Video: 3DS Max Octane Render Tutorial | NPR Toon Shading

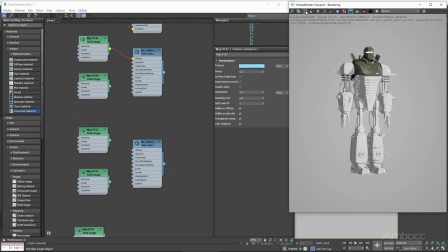248s
What works for you might not work for your supervisor or your art director, so just be flexible.
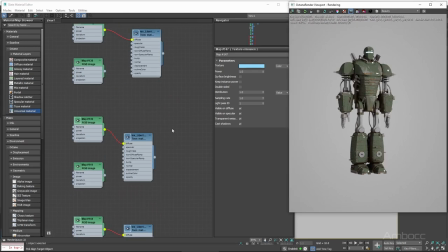254s
Right now, I'm setting up the albedo texture, and I'm plugging it in.
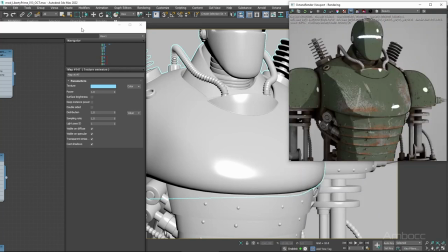260s
Now, without the roughness and metallic texture,
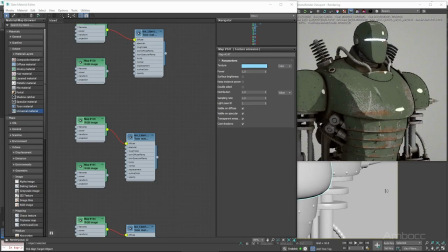265s
it kind of comes out flat, and that's what we want, because it's toon shading.
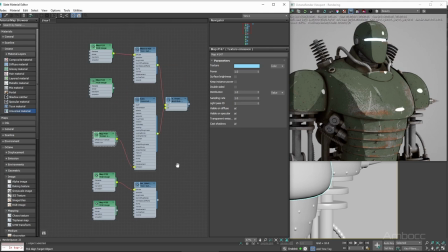270s
Everything's kind of flat looking. And now, I kept the normal,
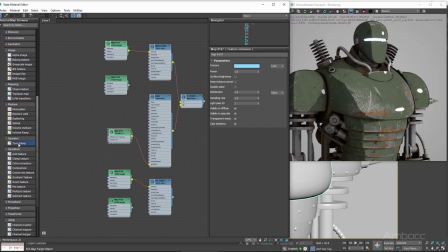274s
because there's been some, I find that it adds a lot of nice detail, but I'll show you that a little bit later in the video.
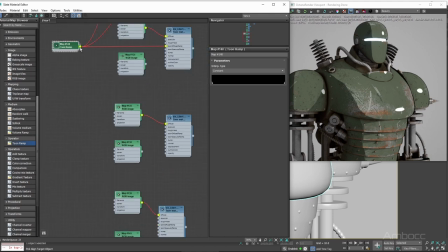283s
Right now I'm setting up the a toon ramp, and the toon ramp kind of controls the fall off.
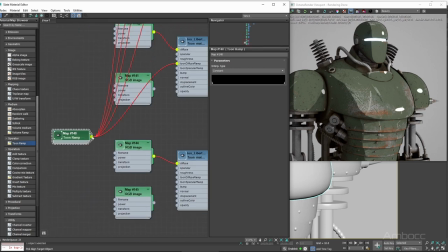290s
Right now we have a sharp fall off, and if we change it to linear
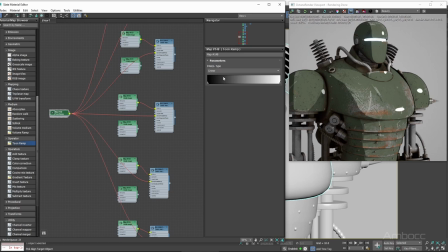297s
or even to cubic, the fall off becomes softer.
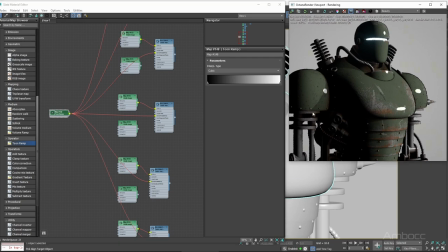301s
And normally we don't want that because most cell shading has like a hard line for the shadow.
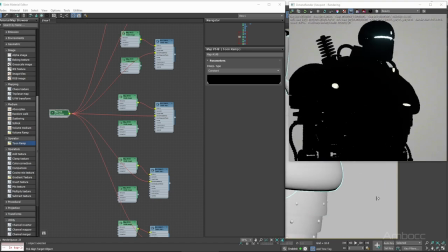308s
So if you want the toon or the cell shaded look, you would have to go with a harder line.
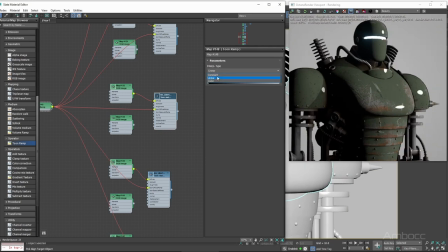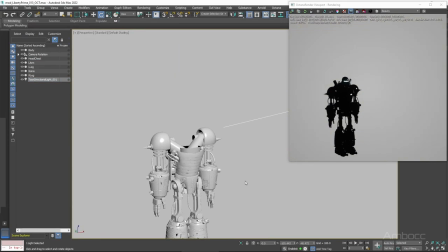322s
So something to keep in mind is that if you want your viewport to update correctly as you're making changes,
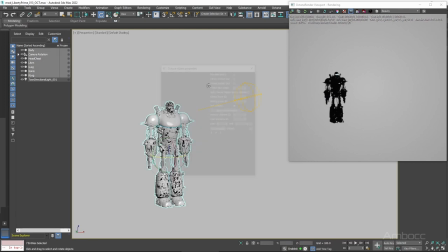328s
you should go to the Octane properties and make sure that the model you selected are considered proxy objects.
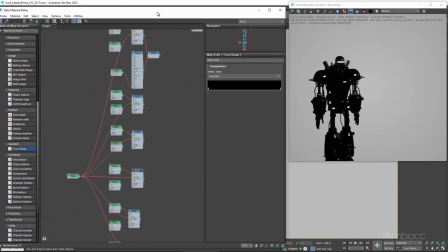336s
And the reason why you want to do that is that it actually tells Octane to check to see if there was any changes being made.
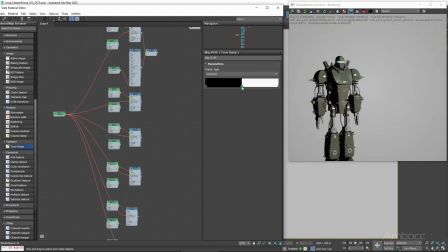343s
And once it recognized that, then it'll update the viewport.
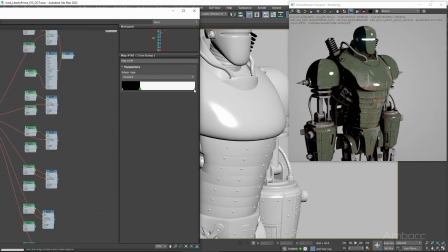348s
Now, sometimes it doesn't work. You have to manually click the update button, but that's something to keep in mind. So right here, I'm creating two levels of shadows. One is the bright part and one is the dark black part.
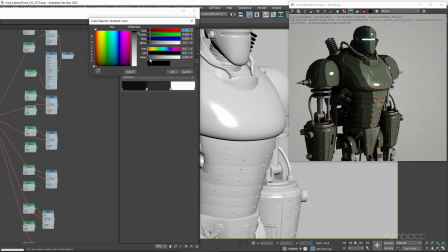362s
And then I have a medium gray, and I broke that up into three sections. That's something you can do in Octane.
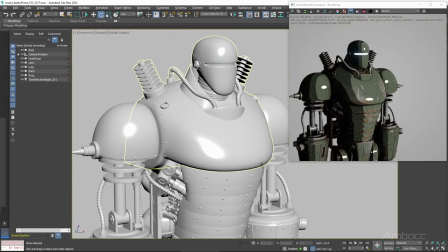368s
You can break it up to even more sections, but I believe three sections was good enough for me.
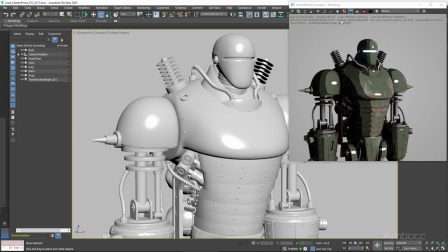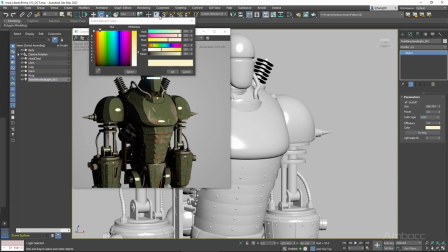379s
And right now I'm playing with the lights. I am tinting it a little bit bluish for the key light.
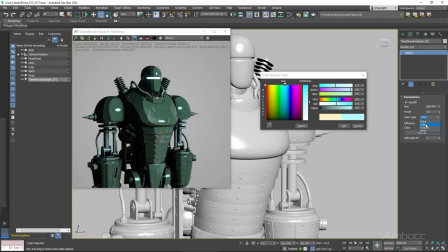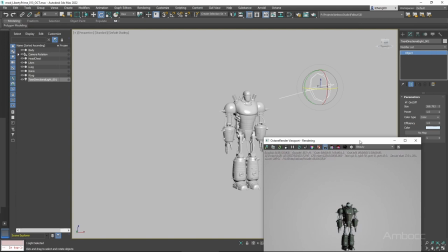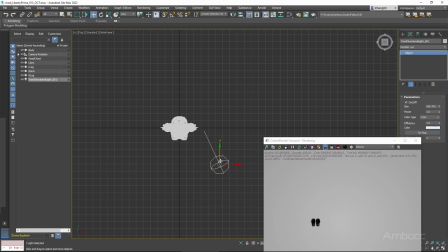403s
And right now I am duplicating the light and creating a rim light.
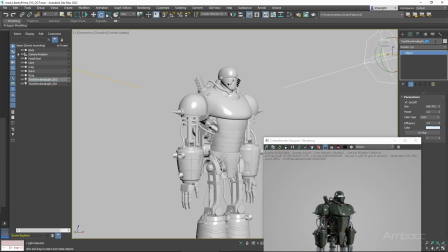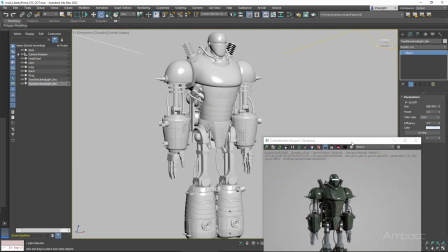420s
And I'm just kind of playing around with the settings again, trying to get a good setup here.
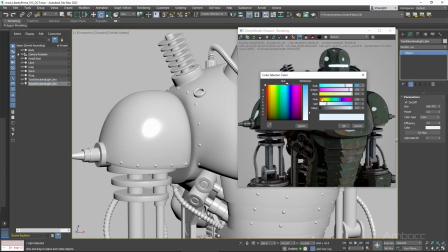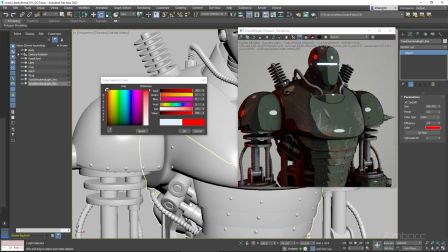431s
Now the rim light I made red to contrast the slight tinted blue.
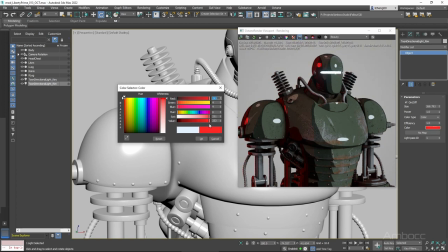437s
Of course, the model itself is green, so that's something to keep in mind.
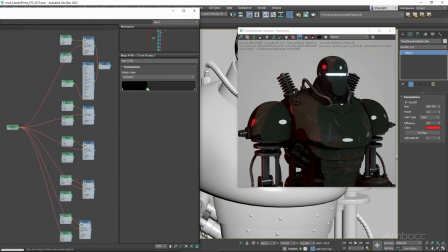444s
Now right here, I'm playing around with the fall off and trying to get something that works nicely.
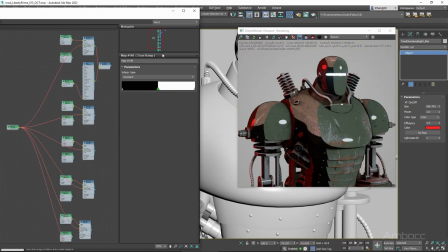450s
Right now the light is set up a little bit high, I believe.
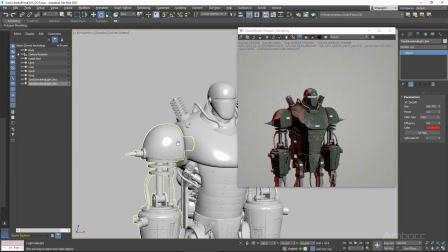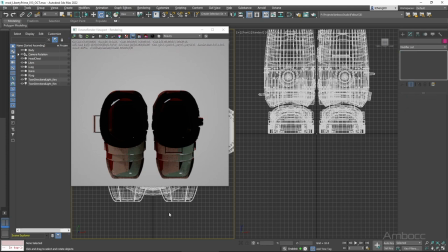461s
Yeah, I'm kind of fighting the viewport a little bit. Normally I work with two monitors instead of one,
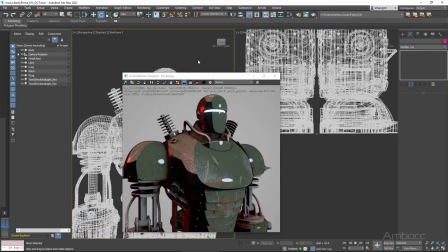467s
so I don't have to slide the windows around all the time like I'm doing right now in this video, because I'm trying to contain everything onto one monitor.
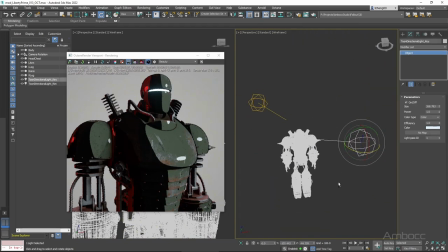475s
And that's something that's really important with 3ds Max. You need at least two monitors to work with.
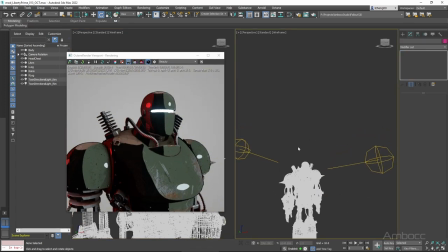482s
If you don't, you're going to be sliding windows back and forth all day, and that's not fun.